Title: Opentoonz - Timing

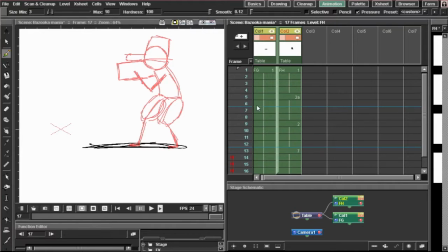[8:14]
So what we did is that we gave him a neutral pose. We sort of made an anticipation where he just kind of moved down a little bit,
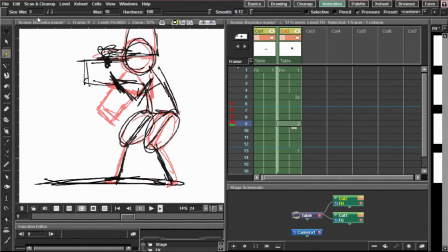[8:28]
and then we gave him an extreme in which we're going to add swoosh marks just on the end of this bazooka to make it, because he made a big movement, and then a cooldown. So basically, what I want to tell you guys is that timing is one of the
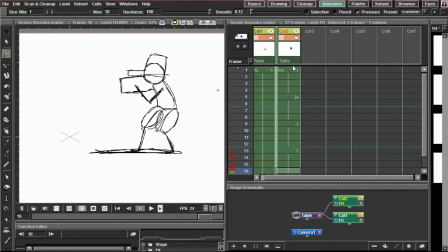[8:43]
most important parts of animation, and really getting it right will help you.
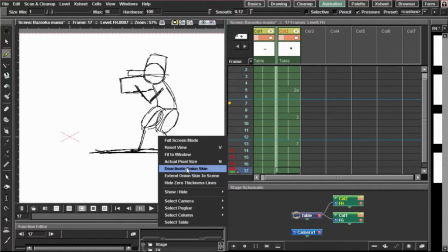[8:48]
So we got that. So let me turn the onion skin off, deactivate onion skin by right clicking. Boom.
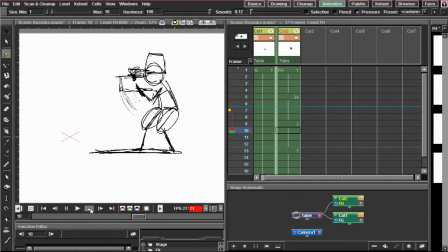[8:54]
So now we got our anticipation down. Oh, I'm so glad this looks better than I thought it did. He got his bazooka up. I mean, not play that a million times, it just looks strange. So he got his bazooka up. He's looking towards his target, and that looks a lot better than I thought it would.
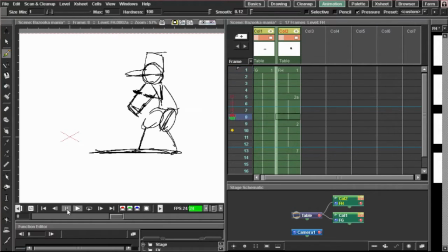[9:13]
Okay, good, because I didn't want it to look a little bit clunky, and then no one's gonna get who it is.
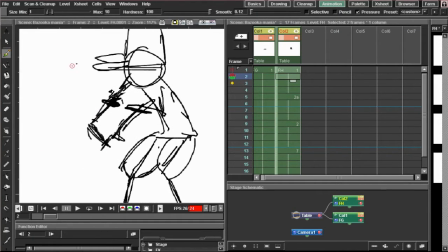[9:19]
So we'll change this. We're gonna change something so it looks this anticipation looks better.
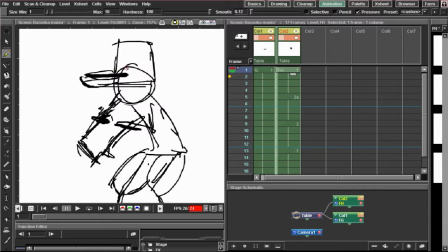[9:25]
We're gonna do this. We're gonna give him a little bit of a caparino. Gonna put his eyes like this. Just make them lines. Why not? Eyes like this, and then when he goes down, he sort of is turning.
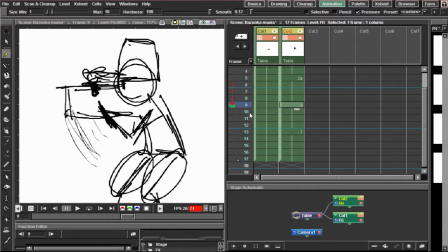[9:37]
Then he turns completely profile, and then he settles into a natural pose.
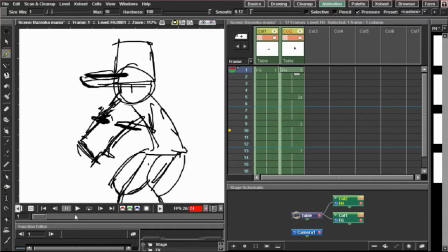[9:43]
So we'll make it so it just looks like he's changing. There we go.
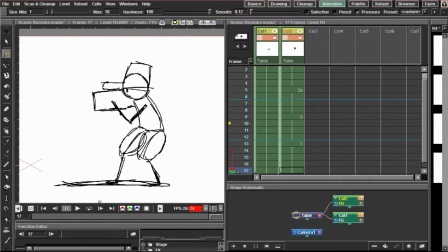[9:48]
So now that we got our anticipation down, that's really what you got to do. All you got to do is timing. You got to lay out your keyframes. These would be our keyframes. this, and that's it.
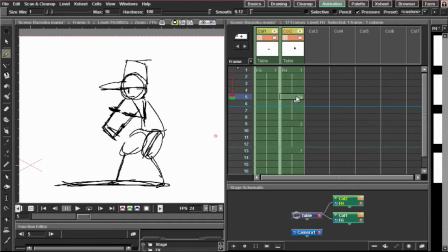[10:00]
These and these, we only have 2 keyframes really. But what we did in between that is we made, really I did the process in a way that I shouldn't have. What you're really supposed to do, guys, is layer out your keyframes first.
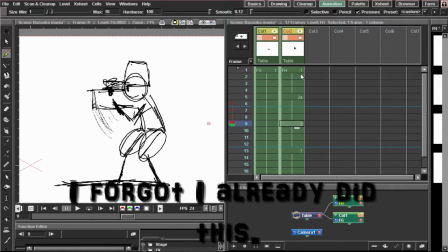[10:13]
And so we would just have this first, and then when you guys
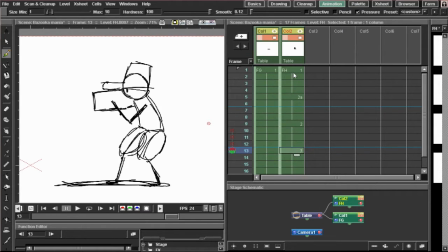[10:19]
go back, you would add the cooldown, and you would add like the anticipation of him doing something like that. So I did it a little bit backwards, and that's really not good for teaching one thing, but that's really the way that I go about timing.
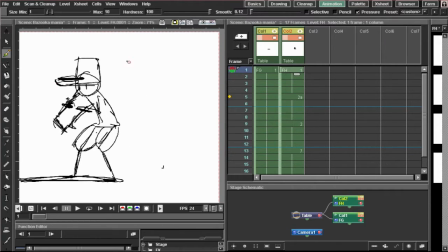[10:33]
So really the main words that we're looking for, I'm going to put them down, are steps would be 1, let me put this on a new layer. Actually, I don't want it to look weird. Lay out keyframes.
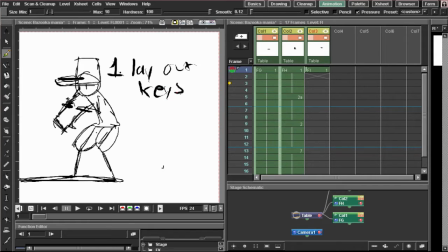[10:45]
Let me put this as 1. Out keyframes. Keys. It looks very strange with my size of the brush.
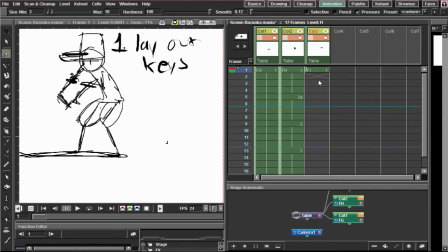[10:54]
2 would be
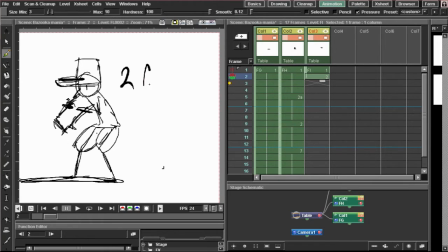[10:59]
go back and add anticipation,
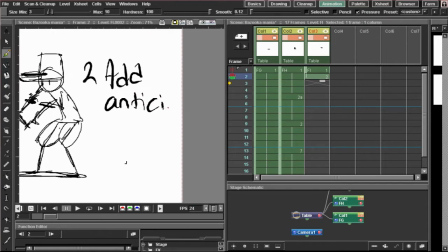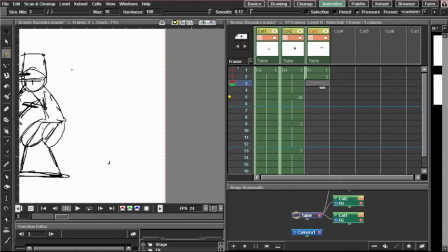[11:09]
and then 3 would be add cooldown.
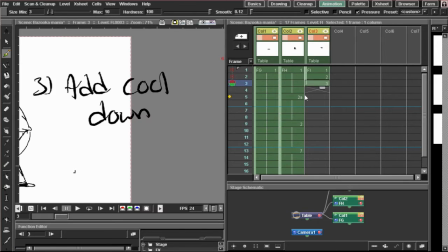[11:21]
Okay, so those are the kind of the 3 steps of making something I like to call shock timing, which is sort of something shocking's happening,
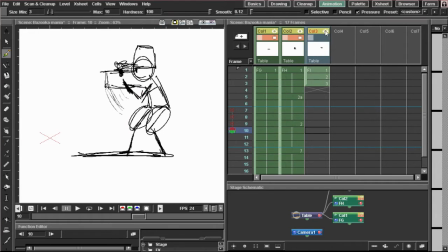[11:29]
but it's not as shocking or robotic when you see that there's an anticipation for it. So he turns, and we got it. So I did want to do a little more with this, but I think that we're on the long side of the tutorial.
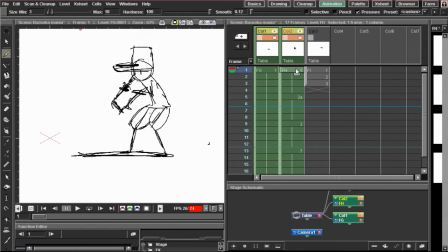[11:43]
So thank you guys so much for watching. These videos are very quick to make to me, so that's why I sort of release them more frequently than I do on my other channels. But I will try to get to those because they really take a little while to, especially Jet Saber with Speedruns Adventure. It really takes me a little while to edit those. So thank you guys so much for watching, and I'll see you guys next time.
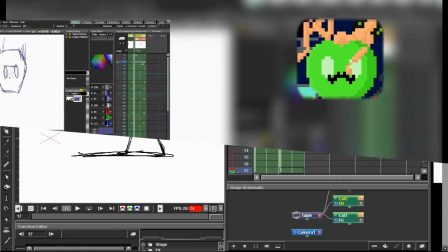[12:00]
Peace.